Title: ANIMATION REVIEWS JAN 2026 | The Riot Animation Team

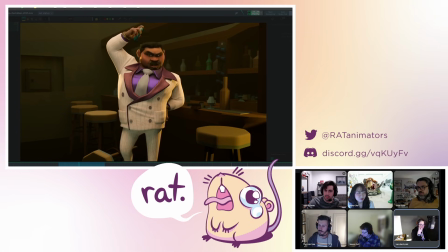56:42 Like one of the things I think about is that, and having even like a contrast of his acting versus the personality, like this person that he's putting on to be like he has to do this, and having sort of like a moment where his face is reacting to that versus being so chill and then staying so chill, but being like this really
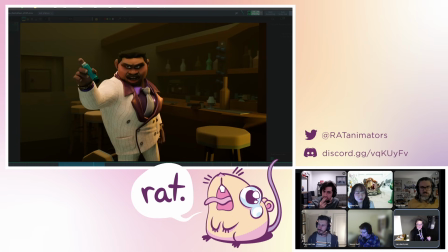57:03 unglamorous like thing that he has to do, and letting that be like a read in his face as like a physical, like his whole face is in taking this thing and shocked by it before he recedes immediately into trying to be cool guy, saying, what does he say? I'll stop breathing when I'm dead, or I'll die when I'm dead, or whatever it is.
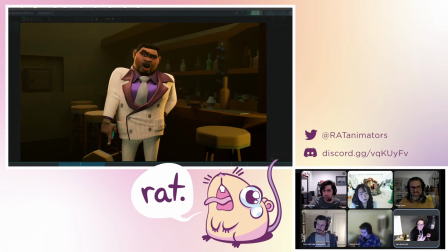57:19 I think it would add more silliness to this character versus him taking himself so seriously through the whole thing and saying a silly thing. It kind of would feed into the fact that this guy's an idiot a little bit.
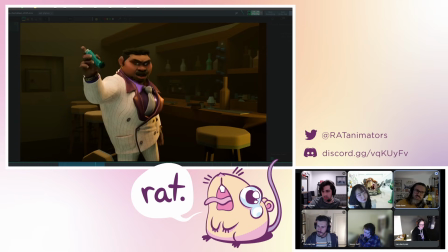57:34 The one other thought I had about this is more just like a meta thing about the whole, well, not meta, but you'll understand what I'm saying. All of the gestures in it feel like they have equal weight. So everything he does feels like it is the same amount of big.
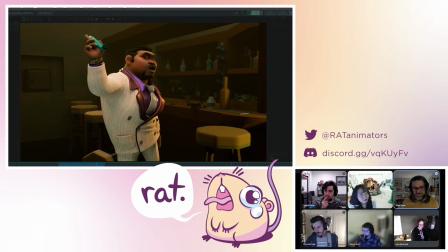57:52 And this guy is clearly like a big character. And so I think it's fine that his gestures in general are over the top. But from just a pure texture standpoint, it's rare to see a person,
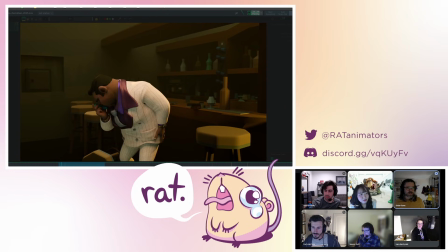58:05 even I grew up in my family and entire extended family were Italians who like talked huge with their hands and were very exaggerated, but there's still, even within that, very like small motions and big motions. And so I do think this shot would benefit from picking one of these and making them a little less,
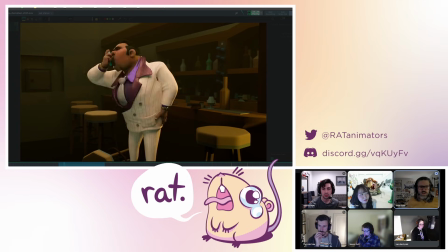58:24 and maybe allowing like the face to do the work. Because he's like, I'll sleep when I stop breathing or whatever, right? So maybe that like second to last action is more just like, I'll step back a little bit so you like see me,
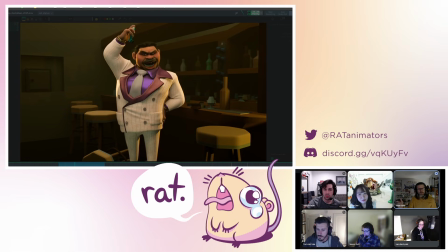58:38 is a little bit more just like a contained motion, and you get this like face is what's doing the emphasis.
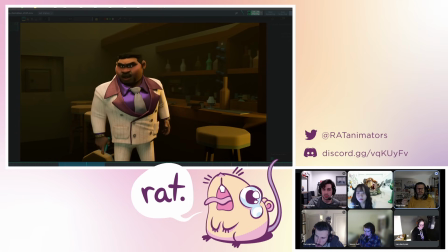58:46 Maybe there's like a big expression change there, so that last one, which is clearly like the sort of biggest moment when he says Tanley, right? Then that can be like Hanley, right? And big, and feel like it's the emphasis of the shot, as opposed to each one kind of feeling like,
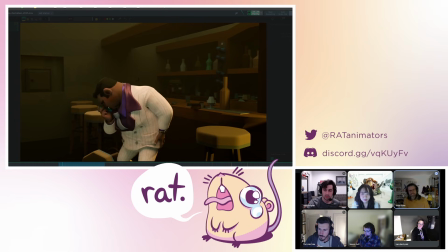59:03 because the whole thing ends up being like Hanley.
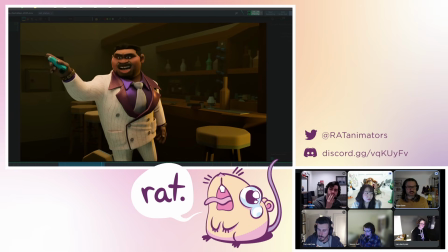59:07 And so if you really want to emphasize, I think the ones I would emphasize is the dead. I really like that motion where he like brings his, like he's like, or when I stop breathing, I think is when he puts his hand down, right? And then Tanley, I think would probably be the two that I would pick.
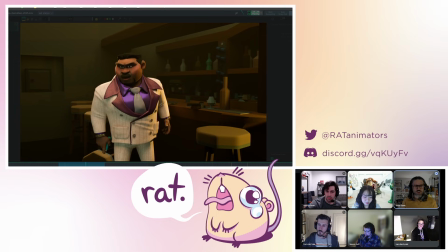59:24 And so let the other ones just like creep back a little bit so that those big moments can shine. Great note. I got the buzzer. Any rapid fire notes we want to end this one on before we move forward?
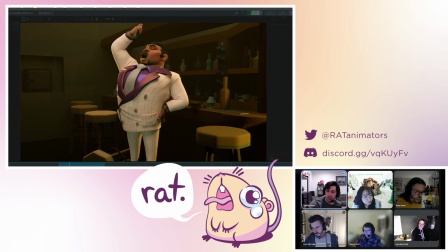59:39 I think maybe I'm like half and half on this. Take it with a grain of salt. I feel like there could be just like a little bit of like anticipation going into the dead, like the finger point there. There is that like little bit, but I feel like we just get really quick in and out of that anticipation.
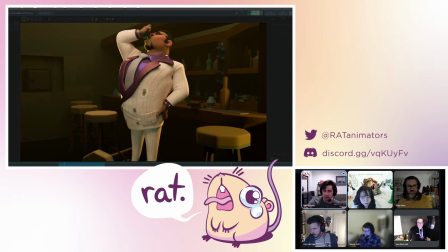59:58 So maybe because I'm listening to the line again where it's like, will I be dead?
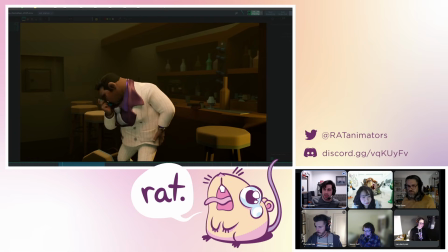60:04 Right. And I'm like, part of me is wondering if like the antics should start at like, will I be dead or something like that.
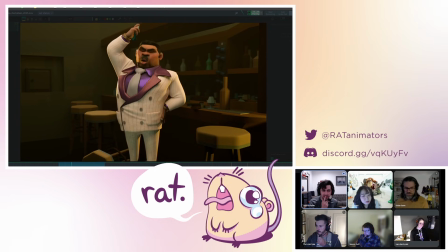60:10 That might just be more of a taste thing. But I feel, yeah, as it stands, it might just be like pretty quick. Having a little bit more of that like antic in there to like work with the accents and the dialogue when he says dead.
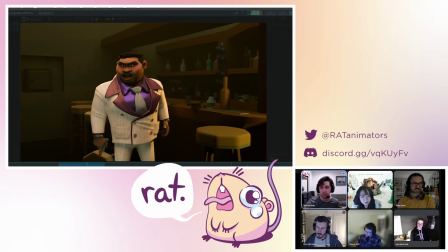60:25 Like there's like a buildup with that, both in his line and in his like body movement. Great notes. I'm going to call it here and push us forward, try and get another reel in before any people got to reel out of here. Big rats in the chats for Elijah. Thank you so much for sharing your work with us. It's awesome stuff, and we love to see it.